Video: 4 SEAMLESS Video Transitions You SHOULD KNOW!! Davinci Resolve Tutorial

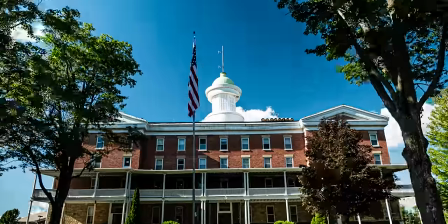Now, the fourth seamless transition is called the match move. So the match move is pretty straightforward.
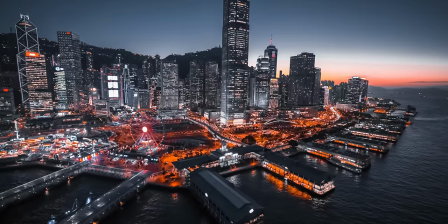If our first shot is moving to the right the next shot we will want to be moving towards the right also The reason why is because the motion itself is going to be the transition Especially if we can match that speed because it's gonna seem like one thing is just flowing right into
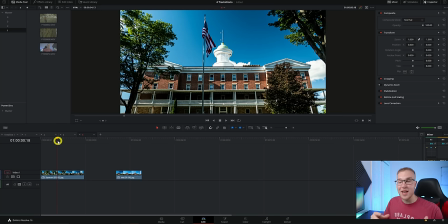the other Now to actually edit the match move transition It's super simple because honestly the movement is the transition as long as you guys have
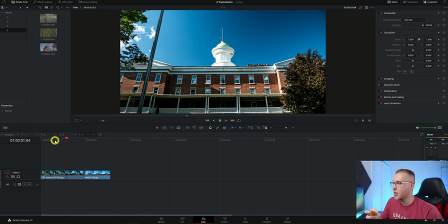footage that's moving in the same direction but let's just say that I don't so right here I have a clip that's moving forward and the next clip is moving away what I can do is either reverse the first clip right here so that it's moving backwards or reverse the second clip so that it's moving
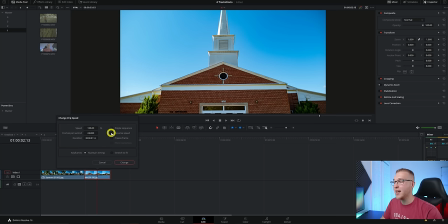forwards and I'll do that by clicking on the clip and hitting R and then checking reverse speed and then hit change now you can see that both clips are moving in the same direction so all I'll do is find where there's a lot of movement speed in the second clip
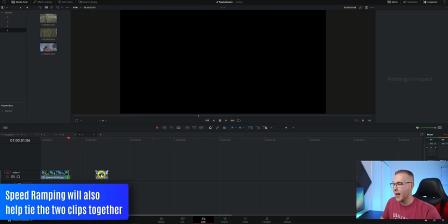and cut it down to that and I'll also do that in the first clip and now we'll just put both of them together so that the movement helps us flow into the next shot and once you get the basics of the match move transition you can also add in a person and their movement
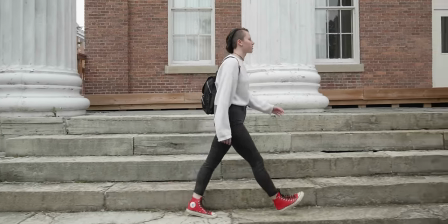over multiple clips like this this is considered a match move transition because both the camera and my wife are moving in the same direction now I realize that these are pretty beginner level seamless transitions and the reason why I'm even telling you guys these is because if you can master these building blocks you can then create some insane looking seamless transitions by using these methods right here now after learning these four seamless transitions if you're looking for a quick and
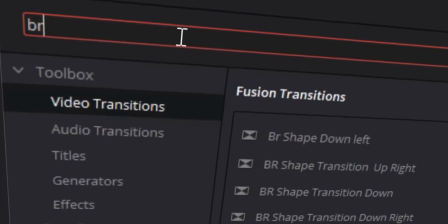easy drag and drop transition i got you i just created this awesome drag and drop shape transition pack for davinci resolve
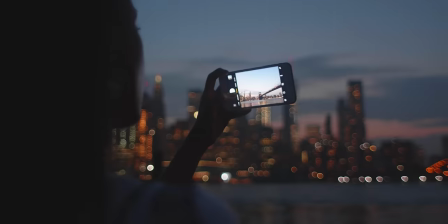so click the link in the description today to get those transitions and make your videos look so much cooler if you thought this video is helpful give it a like and also share it with your friends so that they can put these transitions in their videos too and if you want more videos like this click on the top for a playlist with all of my davinci resolve tutorials or click on the bottom for a video that youtube thinks that you would like. But till the next one, peace.